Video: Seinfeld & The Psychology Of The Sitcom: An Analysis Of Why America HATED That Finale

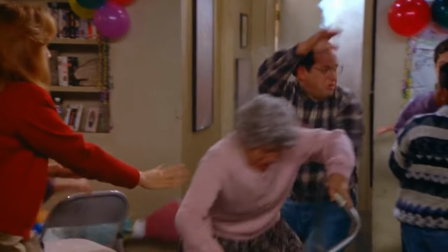2218s
George bum-rushing the old lady and pushing the kids from the door isn't treated as quirky,
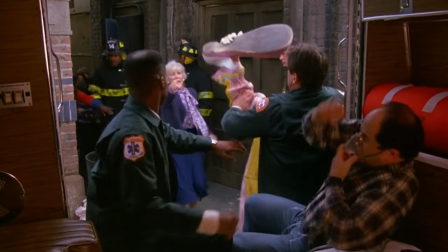2223s
as the following scene shows George being roasted for his horrendously awful actions,
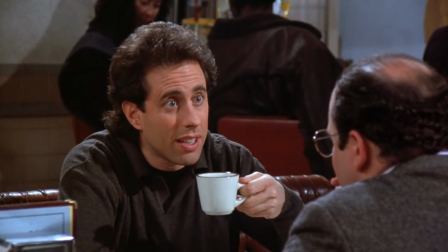2228s
which only makes the fact that they never grow as people even worse, considering they suffered the consequences of their actions in lord knows how many episodes.
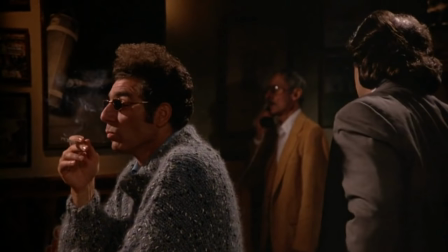2237s
Perhaps this was a case of the audience having rose-colored glasses,
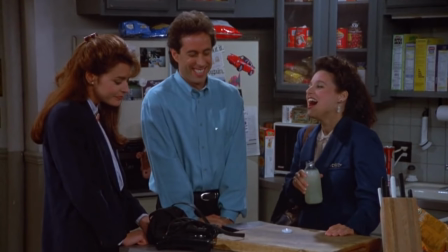2240s
seeing themselves in the characters enough that they didn't really want to have the fact that they are pretty much inconsiderate assholes wrought to their attention.
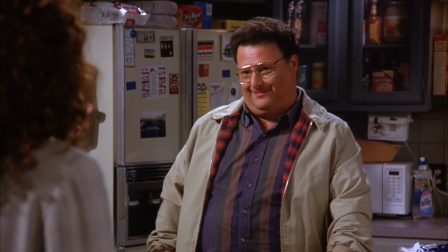2248s
But surely the writers didn't know this is how the fans would react, right?
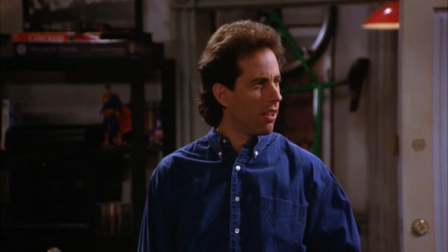2251s
Perhaps they thought the audience would love to see these people get what was coming to them, to see karma hit them like a brick to the face.
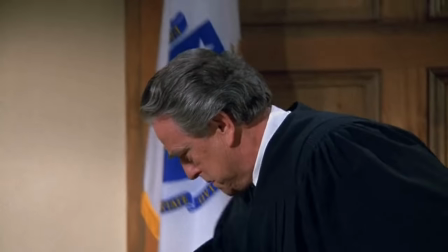2258s
However, I don't buy this for a second. I have a pretty strong feeling that the writers knew exactly what they were doing with the final episode,
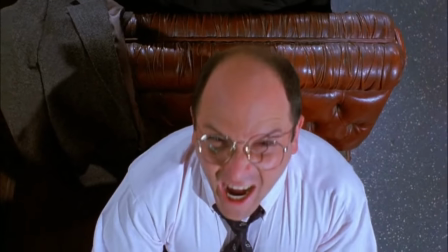2265s
primarily due to the reception of another episode earlier in the series.
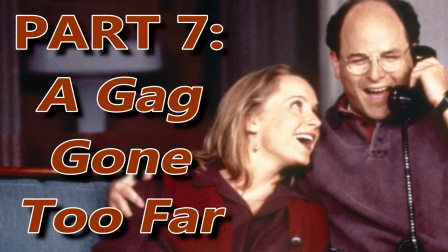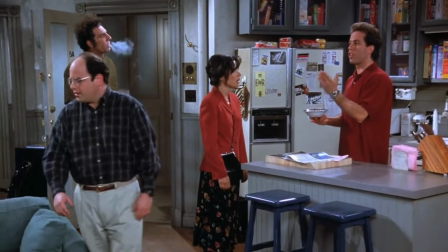2277s
On May 16th, 1996, Seinfeld aired its seventh season finale, The Invitations, penned by co-creator Larry David.
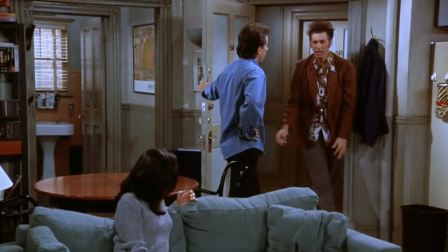2285s
Those of you who are familiar with the series probably just cringed, as I'm sure you know it's coming.
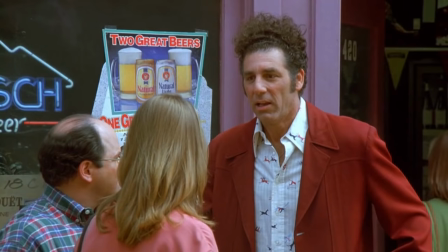2289s
The main plot of the episode revolves around the impending wedding of George and Susan,
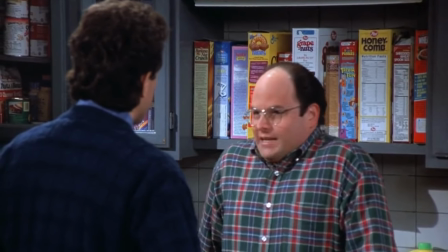2294s
despite George coming to the realization that he absolutely does not want to marry this woman.
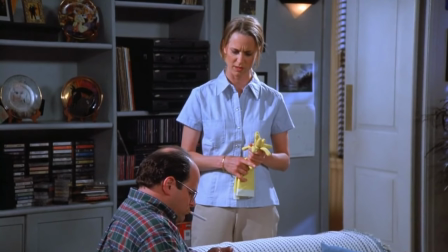2299s
Over the course of the episode, George, the spineless little bitch that he is,
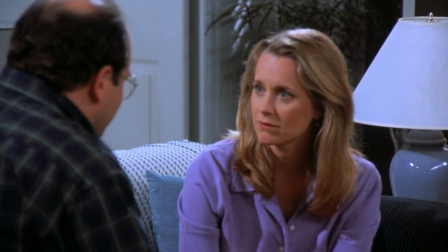2303s
tries valiantly to get Susan to be the one to call off the wedding to no avail and accepts his fate.
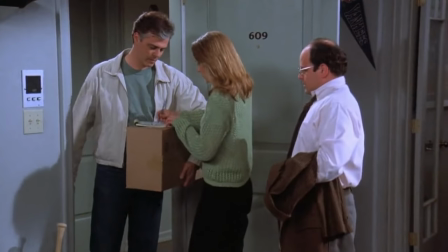2308s
However, it turns out that earlier in the episode, George had insisted on buying the cheapest brand of envelopes for their wedding invitations,
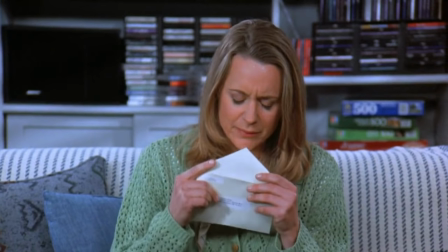2316s
the kind that take a lot of saliva to seal.
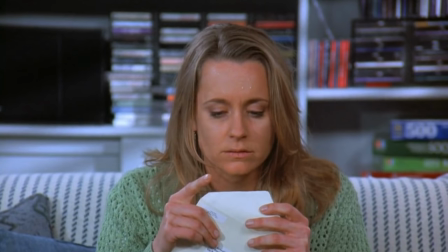2318s
And after Susan licks a couple hundred envelopes, she passes out due to the cheap adhesive used on the envelopes, and...
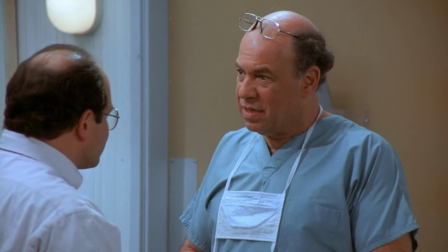2325s She's gone.
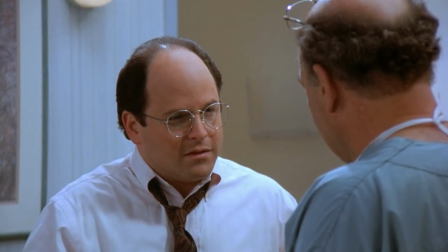2330s What's that?
Like, yeah, for real, she dies.
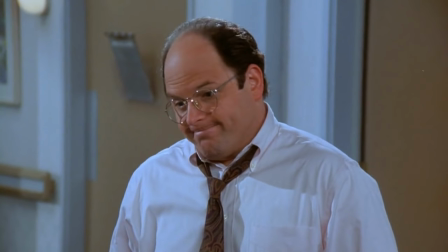2335s
And if that wasn't dark enough, what follows is perhaps the most uncomfortable scene in the entire series,
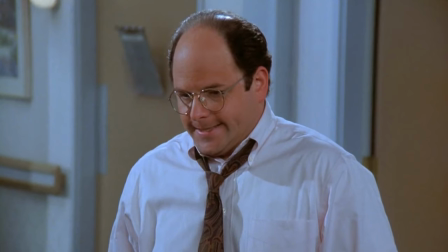2341s
as George displays what would later be referred to as restrained jubilation as he is relieved and joyous that he doesn't have to marry Susan anymore,
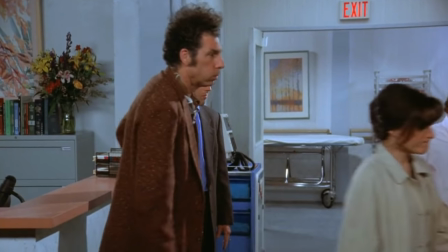2350s
but sort of has to act like he is sad. Then the four of them grab coffee. Oh yeah, and just to drive the point home about how George feels,
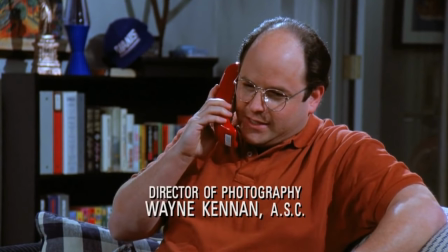2357s
the stinger at the end of the episode has George calling up Marissa Tomei and asking her out as he is newly single.
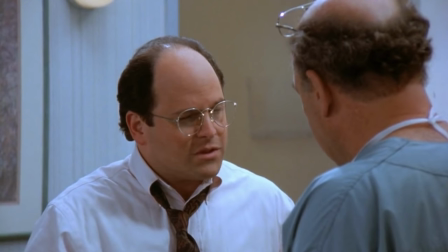2364s
So as you could probably guess by my lead up to this, fans were pissed, with some fans even sending in angry letters to the studio.
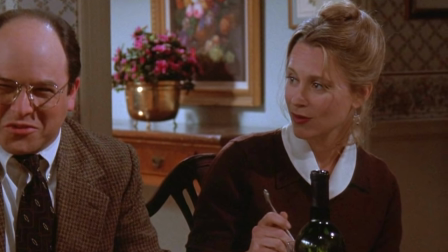2371s
The actress who played Susan, Heidi Swedberg, has said she has had a number of fan interactions where they expressed their displeasure about how her character met her end. Jason Alexander said it was the one of only two times where the fandom turned on George, the first being the time he ate the eclair out of the trash.
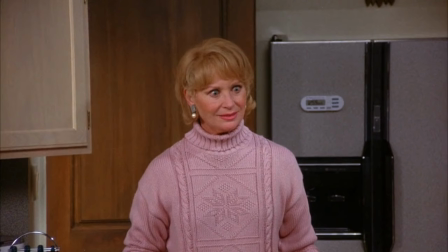2388s
Although, I think we can all agree, the eclair incident was far worse.
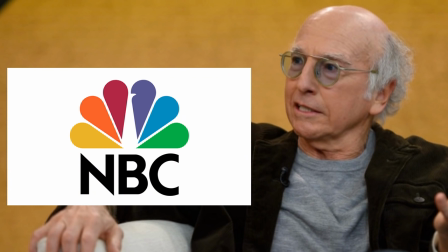2391s
There are even rumors that before the airing, NBC execs actually tried to convince David to forgo such a bleak fate for Susan.
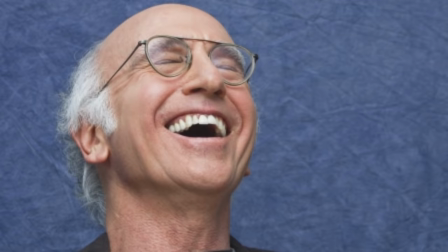2399s
But I am sure you can all imagine how that turned out.
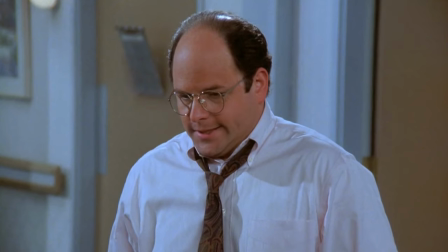2402s
The characters being so blasé about the death of another human being was so off-putting and mean-spirited and cruel,
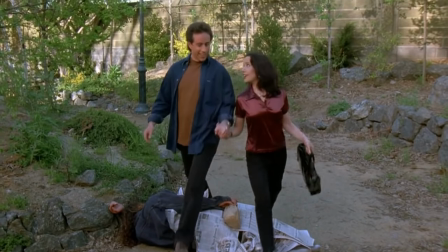2409s
but also, you know, pretty much in line with exactly who these characters proved themselves to be for the last seven years.
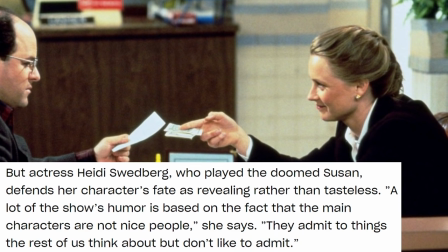2416s
Hell, even Swedberg defended Susan's death. A lot of the show's humor is based on the fact that the main characters are not nice people.
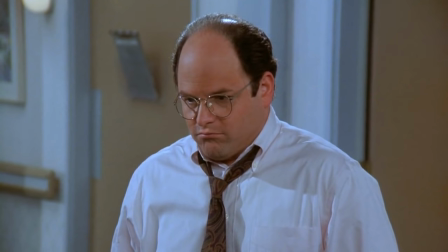2424s
They admit to things the rest of us think, but don't like to admit. Once again, you could say they are the id of the audience, if you will.
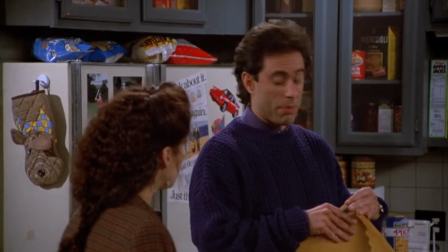2431s
So what exactly made the audience so mad about Susan's death? It wasn't an issue of the characters acting out of character, as we have already discussed.
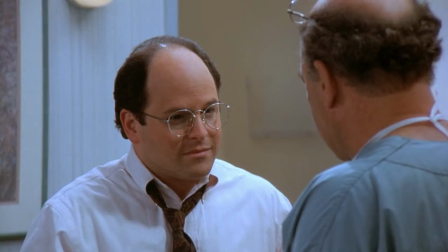2439s
Perhaps it was the fact that the show actually killed off a character,
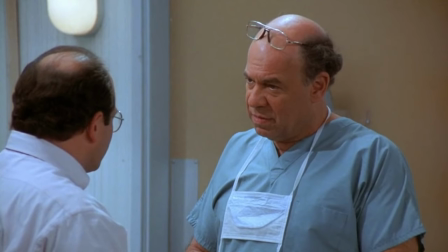2442s
and using someone's actual death as a punchline was just a bit too hard to swallow, despite the fact that the show had done this before,
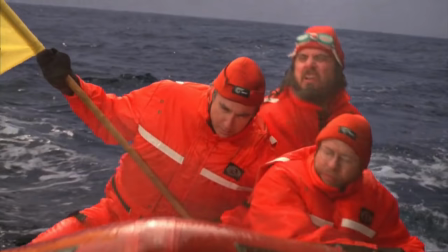2449s
such as when Russell Darumple was said to have died after joining Greenpeace, following him being rejected by Elaine,
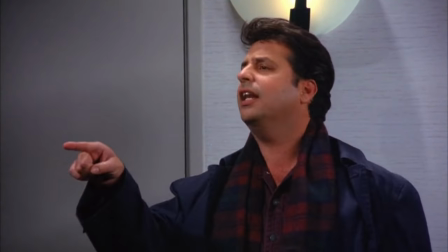2454s
or Gary Fogel, was shown to have been killed as a result of him getting into a car wreck while trying to adjust his toupee.
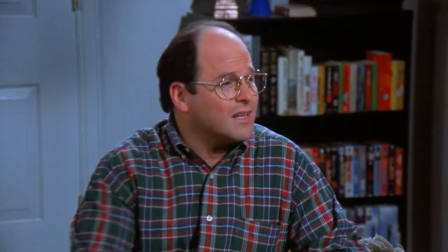2461s
However, to be fair, Russell and Gary weren't the most sympathetic characters, while Susan was pretty innocent all things considered.